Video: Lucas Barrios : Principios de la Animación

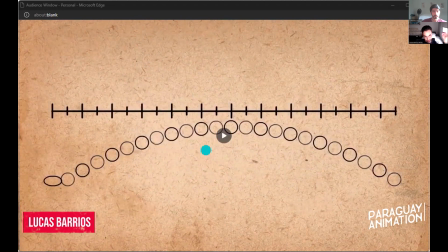(46:54)
bueno, en realidad es más común animar en twos que en ones por varias razones primero porque literalmente corta el trabajo a la mitad
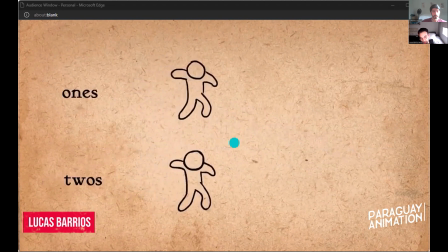(47:04)
y cuando animas en ones es un poco más difícil si es que estás haciendo acciones
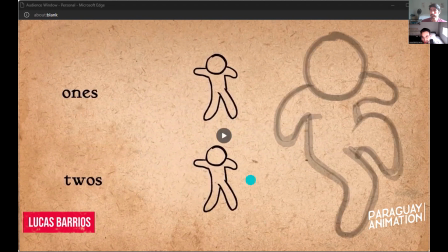(47:10)
muy lentas porque la precisión que tienes que tener para dibujar entre un frame y otro cuando los dibujos están tan cercas es muy difícil entonces cuando pones uno cada dos es más fácil y por
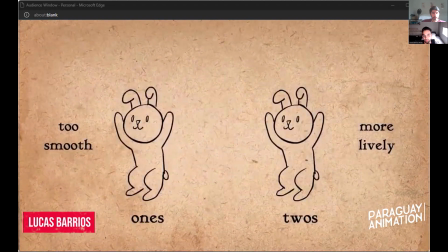(47:26)
esa razón es más popular animar en dos muchos también dicen que animar en twos
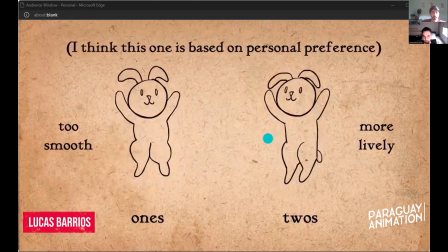(47:34)
acciones rápidas también es como que le da un brillo una energía a la animación que sería muy parejo
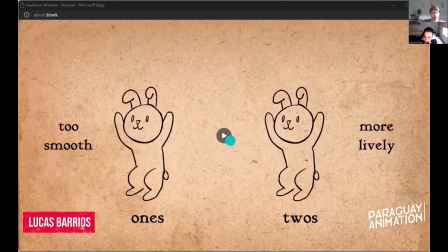(47:43)
o sea, muy parejo en cuanto al ritmo y menos vivo a que si animaras en ones
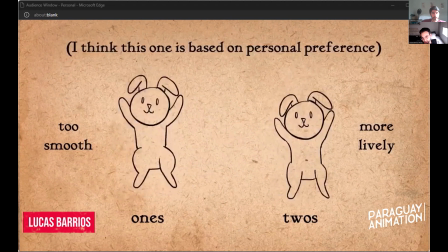(47:49)
pero bueno Alan también dice yo también no opino es más una opinión personal no es tanto una regla pero
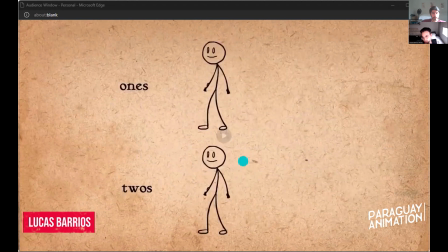(47:57)
sí definitivamente cuando tenés acciones muy rápidas necesitas animar un dibujo cada frame si te fijas en este ejemplo está moviendo los brazos demasiado rápido como para que se entienda perfectamente lo que está pasando si animás en 2s
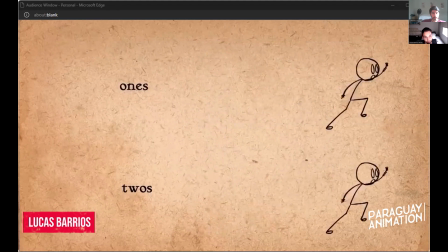es decisión de cada animador obviamente animar en 1s o 2s algunos usan una combinación de ambos dependiendo de si la acción está
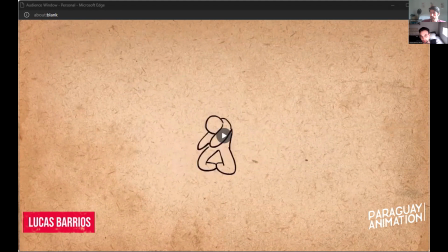(48:28)
siendo muy rápida o si está siendo muy lenta puede funcionar también perfectamente dos últimos términos principios,
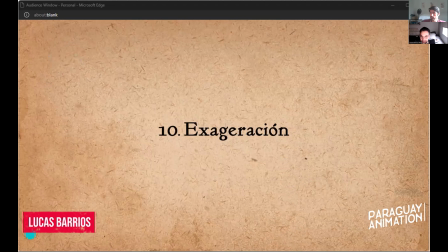(48:37)
exageración eso también se explica bastante solo
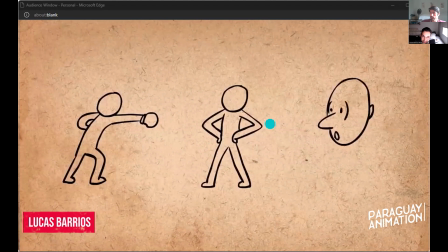(48:41)
pero dice que básicamente cada acción pose o expresión se puede llevar
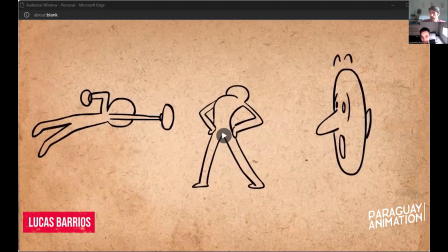(48:46)
al siguiente nivel para subir el impacto que le genera a la audiencia
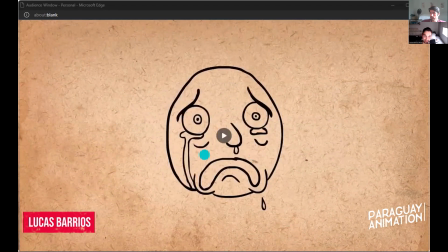(48:54)
entonces si un personaje está triste le podemos hacer más triste si un personaje está feliz le podemos hacer más feliz preocupado puede estar más preocupado y loco puede estar más loco
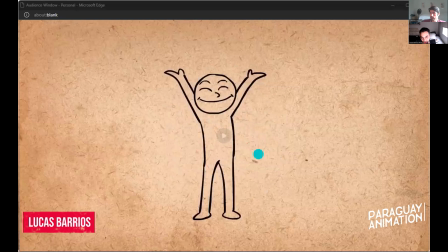(49:09)
hay que destacar que la exageración no significa distorsionado no hay que distorsionar el dibujo para exagerar, sino tiene que ser más convincente
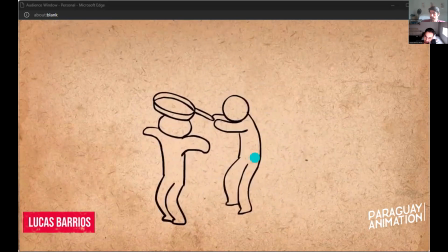(49:20)
vamos a ver esta animación parece de un personaje le está pegando a otro, parece bastante terminado pero si exageramos esto
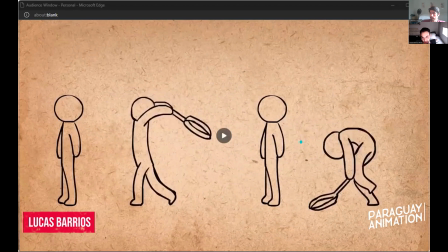(49:32)
queda muchísimo mejor, ¿verdad? y es muy loco pensar que acabamos de ver la primera animación parecía completamente terminada,
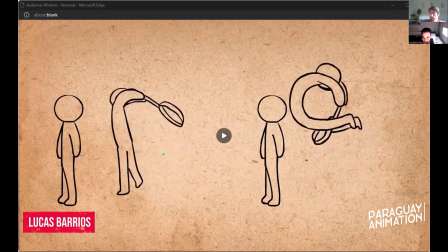(49:42)
¿verdad? pero esto te muestra lo mucho más que podemos empujar las poses, que podemos exagerar la animación para comunicar una idea
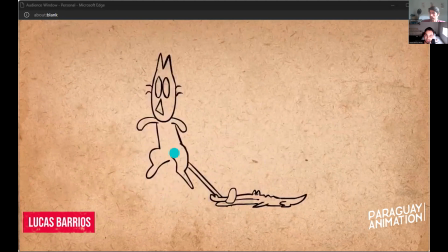(49:56)
bueno, cuando el movimiento es rápido, la exageración tiene que ser más grande para que se note el frame de exageración esto es porque por lo general cuando vemos acciones muy rápidas los puntos menos extremos son los que nosotros notamos
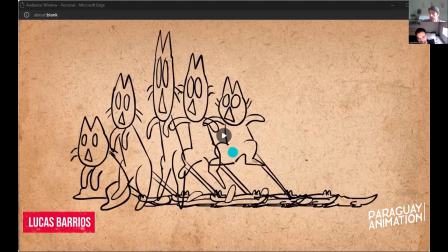(50:15)
y para dar énfasis en esta exageración nosotros podemos mantener el frame por más tiempo, acá duplica por ejemplo o podemos exagerar más ambos son valios, o pueden hacer una combinación de ambos
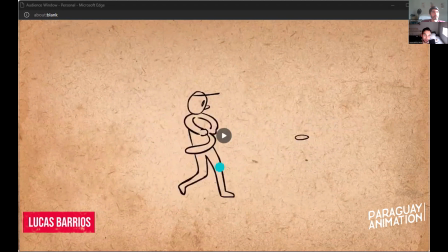(50:32)
bueno, capaz se están preguntando, si yo quiero exagerar, si yo tengo una animación que ya la considero terminada un buen ejercicio puede ser
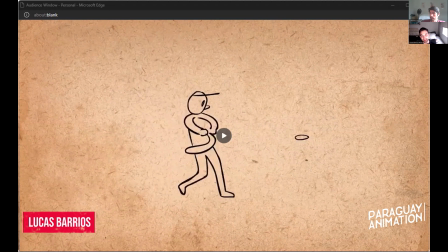(50:44)
exagerar al punto que ya sea mucho intencionalmente entonces, a partir de ahí es cuando empiezas a bajarle el nivel de la exageración este animador, por ejemplo, como así voló sus brazos para pegar y lo que hace es baja la
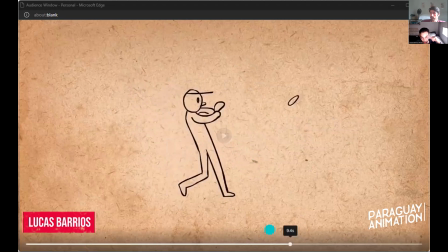(51:03)
intensidad de la exageración a este punto perfecto y es con lo que se
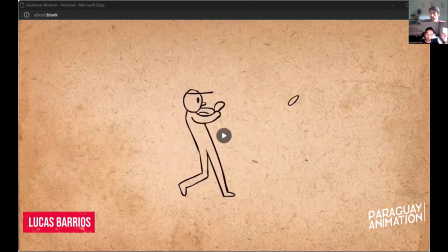(51:08)
queda y le es perfecto porque de repente no sabemos cuánto espacio tenemos para para hacer esto entonces bueno exagerar disparando al otro extremo es una buena idea también perdón dije faltaban dos ahora faltan dos
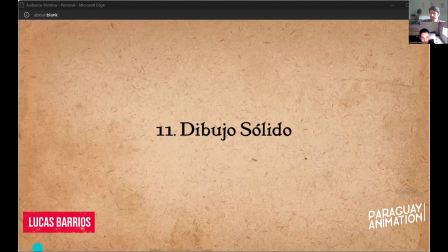(51:27)
pero son cortos así que bueno principio este es el principio del dibujo sólido mucha gente cree que se aplica solamente a 2D porque
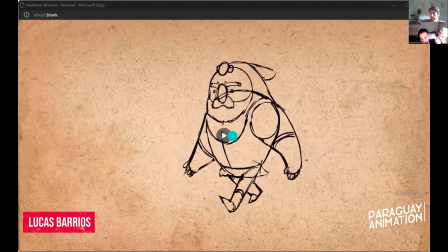(51:37)
este es el principio que se asegura de que las las proporciones de los animadores de los de las figuras se sientan este en forma ¿verdad?
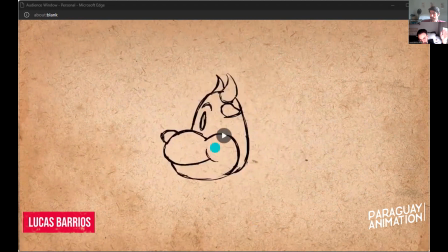(51:50)
esto ayuda muchísimo que los animadores sepan animar en todas las dimensiones ahora no sé porque no me está reproduciendo en loop pero si es que sabes dibujar de todos los ángulos lograr esto luego ya es demasiado fácil pero hay un
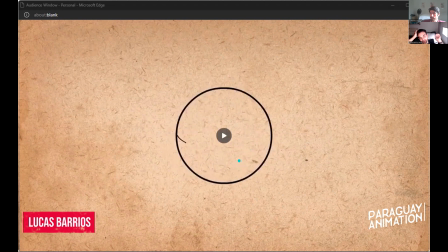(52:06)
pequeño secreto o técnica para lograr esto ¿verdad? si vamos a dibujar líneas sobre una esfera imagínense que esto es una esfera vamos a seguir el contorno de la esfera no vamos a hacer una línea recta porque si hace una línea recta le sacas la dimensión al personaje, parece todo plano, todo está en el mismo plano
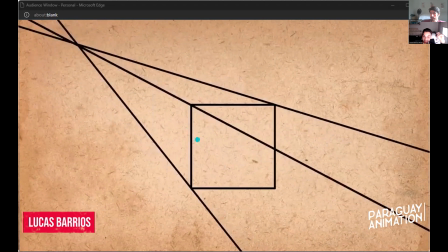(52:27)
al dibujar cubos dibujen en líneas paralelas las líneas deberían juntarse en el punto que desaparecen que sería acá
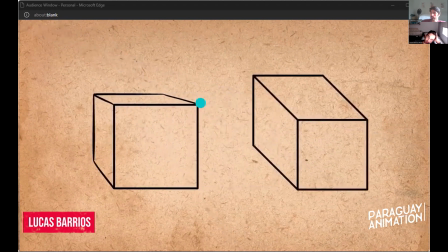(52:38)
esto ayuda a que no se sienta o sea, el otro parece como un lobo parece como que no sé, es un cartón, algo así y este parece que tiene dimensión parece que tiene figura por eso funciona mejor
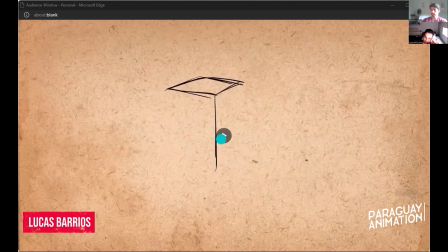(52:57)
bueno, cuando hacen bocetos de sus personajes o del diseño de sus personajes,
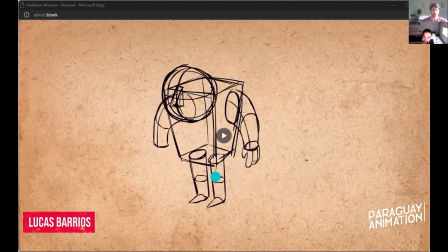(53:01)
traten de usar figuras geométricas básicas como cubos,
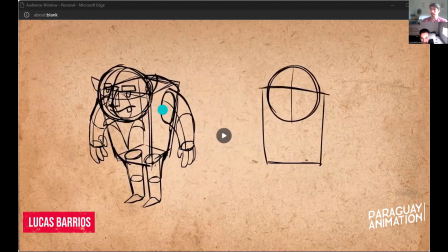(53:06)
esferas cilindros, cosas así para hacer el diseño del personaje eviten usar cuadrados círculos,
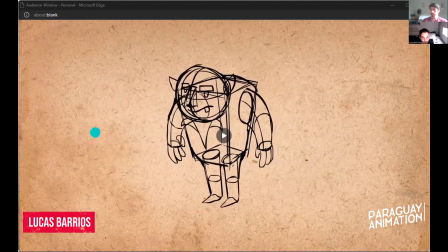(53:13)
rectángulos porque hace que se vea plano otra cosa que ayuda es agregar
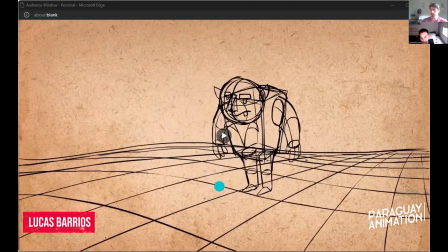(53:19)
líneas de perspectiva en el suelo y nos ayudan a saber qué tan cerca o lejos o cómo agrandar o achicar el personaje a medida que alejamos o acercamos de la cámara.
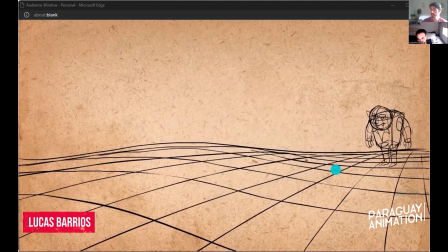(53:32)
Entonces esto hace que sea mucho más fácil.
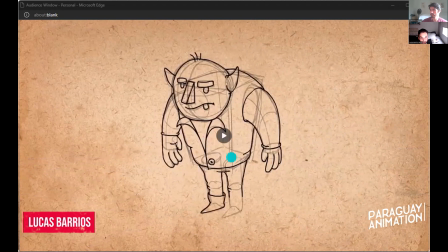(53:36)
Otra cosa que tienen que considerar es cuando pasan a la versión limpia del diseño atiendan en los overlaps que son estas líneas que nos transmiten dimensionalidad
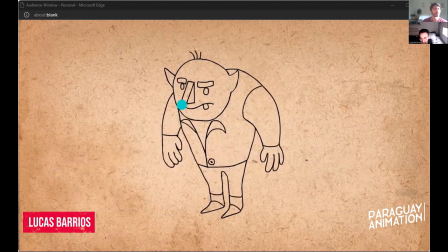(53:54)
pero son líneas súper básicas que si le sacamos hacen que otra vez pareja todo plano y con este pequeño detalle hace que tenga dimensión
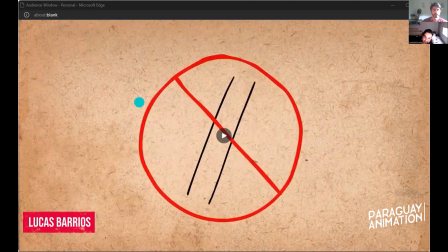(54:06)
cuando hagan líneas rectas eviten hacer paralelas porque las figuras paralelas son planas
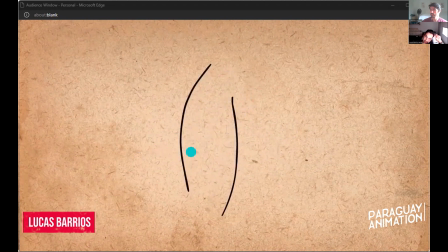(54:19)
lo que pueden hacer es emparejar con líneas rectas y con otras con curvas le da un ¿cómo se llama? un sentido dinámico o más natural puede ser
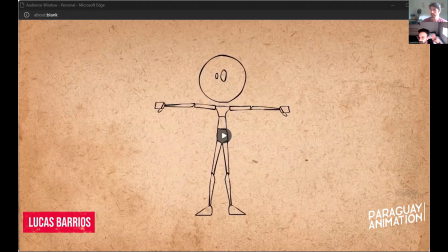(54:34)
este lo que quiero apagar el video para mostrarles porque por lo visto no les saqué el video acá está bueno esto también se aplica a 3D